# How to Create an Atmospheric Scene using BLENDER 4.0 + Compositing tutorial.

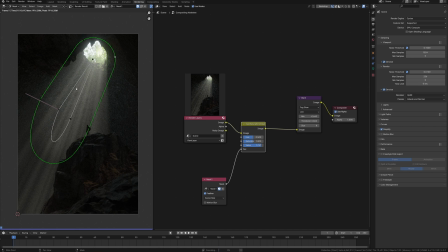(8:17)
And maybe adjust the mask shape.
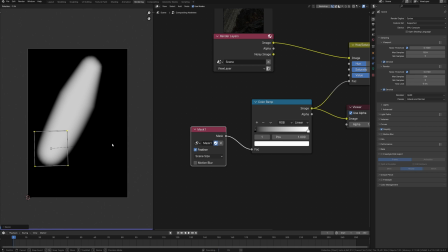(8:22)
Now I need a new mask to exclude some parts from the first mask because I wanna make the lighter part on the top side and decrease the brightness to the bottom.
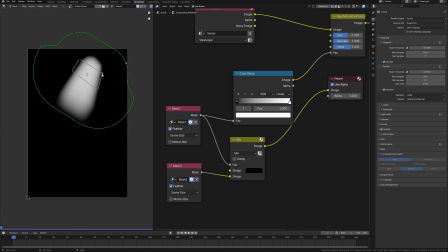(8:34)
Just connect my first mask as a factor and the new mask into the second image.
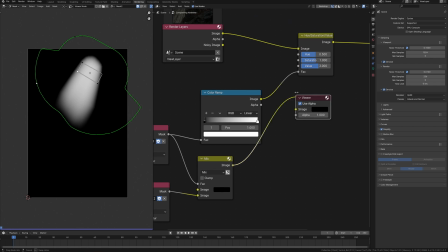(8:40)
For the first image input I use black color. Now you may see how it works.
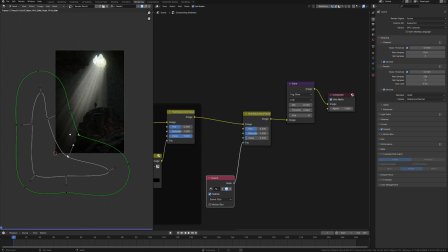(8:48)
Alright, I need to darken this part of the image and I have created another mask for this.
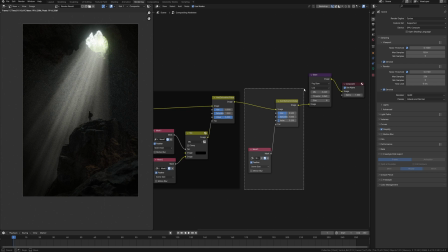(8:54)
Also another hue saturation node and decrease the value I can make it darken.
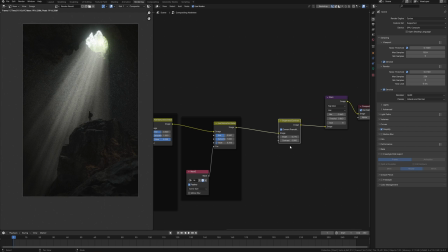(9:02)
So this is what it looks like and the next step I wanna do some color gradient in Blender using color balance node.
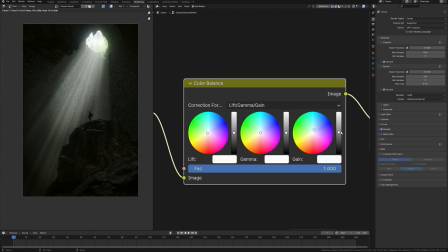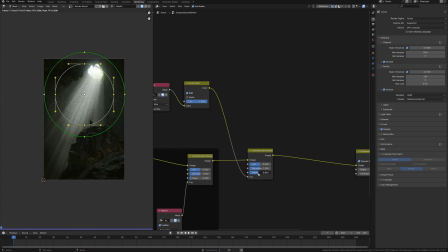(9:17)
It would be great to make this area dark and to make vignette effect, but only on these tops emphasize this rock shape. Add another mask, adjust size and pull down the bottom side of the mask to make it some kind of like this.
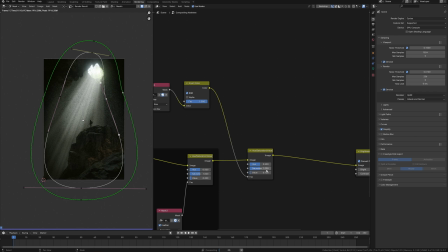(9:33)
Decrease the value in the hue saturation node and that's what I want.
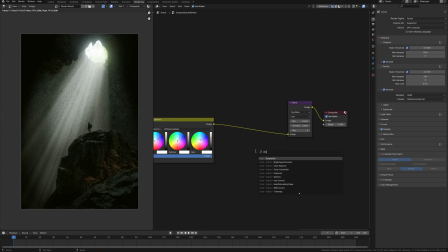(9:41)
Finally, I make a post effects. I already have here glare and I wanna add lens distortion with a small value to make this image more cinematic.
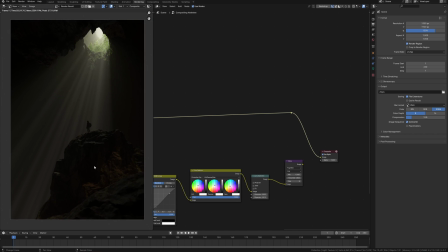(9:56)
So this is what my post-production looks like. I do before and after to see difference.
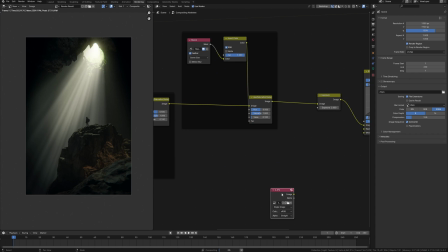(10:04)
Looks interesting, but I would like to make small details like dust.
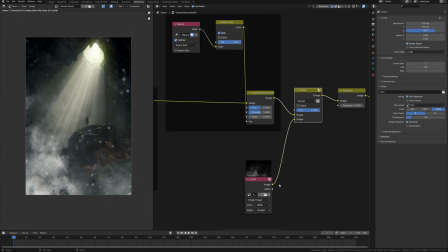(10:09)
For this I add a dust smoke image into compositing and using a mix not to combine it with my render.
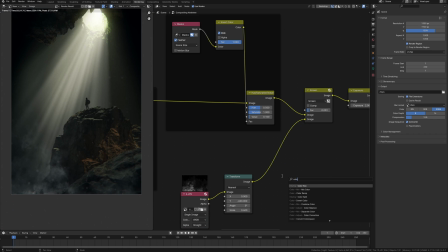(10:17)
Just need to transform it a little bit and match the color of my main image using color balance.
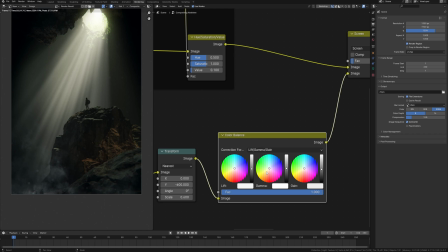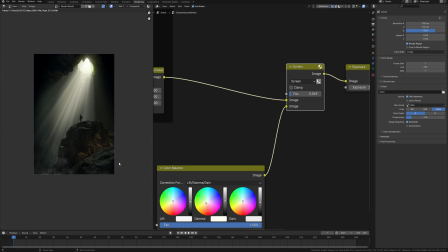(10:30)
Before and after. It looks cool.
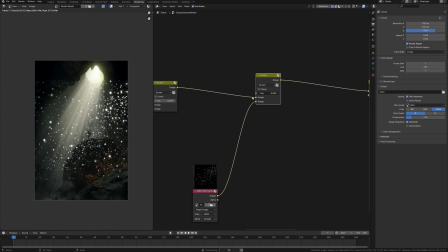(10:35)
I'm going to use the same way to add some dust on the other parts of the image and combine one dust image into one variety dust image using combination of mix node and transform nodes. I add this image of the dust and combine it with my main render using mix node.
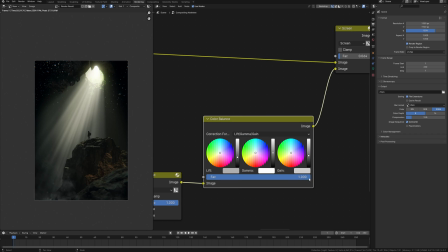(10:54)
Change the blending mode to screen and decrease the factor value to make this dust slightly noticeable.
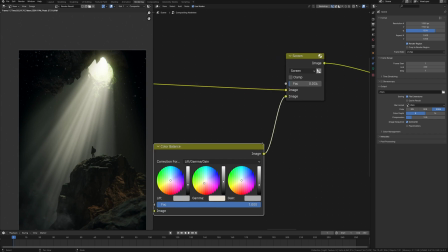(11:01)
The next step, I need the transform node, which allows me to reduce the dust image and move it to the necessary part of my render.
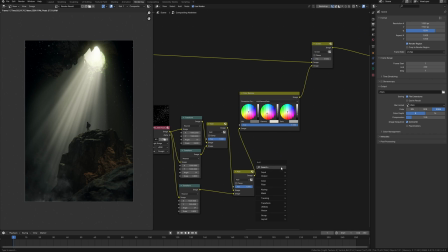(11:09)
Some kind of like this. And I wanna use this image on the opposite side of the render.
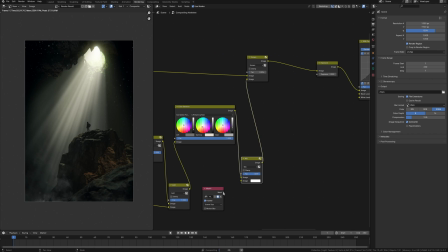(11:15)
For that, I do copy the transform node and move this image to the other side.
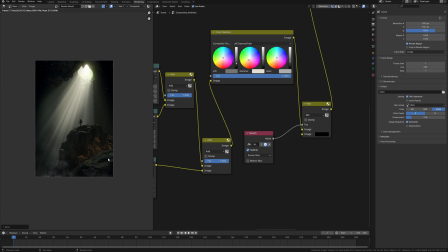(11:21)
Just change the settings. Now we need to combine this into one image. Mix node and connect it to the main render.
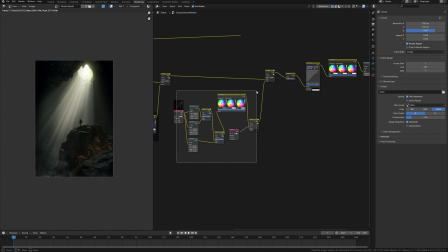(11:27)
Just change mix to add. Thus, having one image, I can use it many times simply by duplicating the transform node and merging it with the main render.
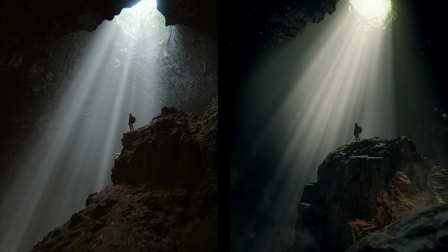(11:40)
Alright, there are two realistic renders that I made in a blender.
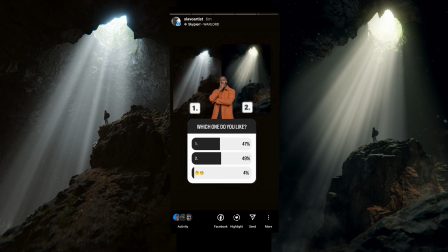(11:44)
In my Instagram we couldn't decide which is the best, so write in the comments which you like more.
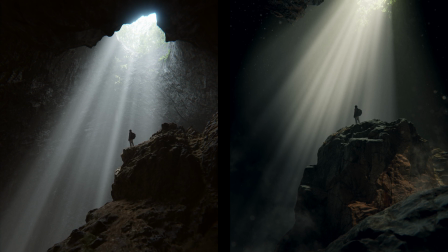(11:50)
Also consider to subscribe if you're not subscribed yet, smash the like and share this video with your friends.
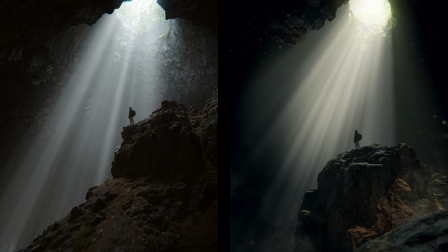(11:56)
Subscribe to my Patreon if you need to download blender scenes, assets and get other stuff.
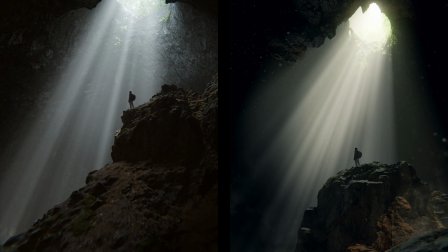(12:02)
Create amazing art and see you in the next one.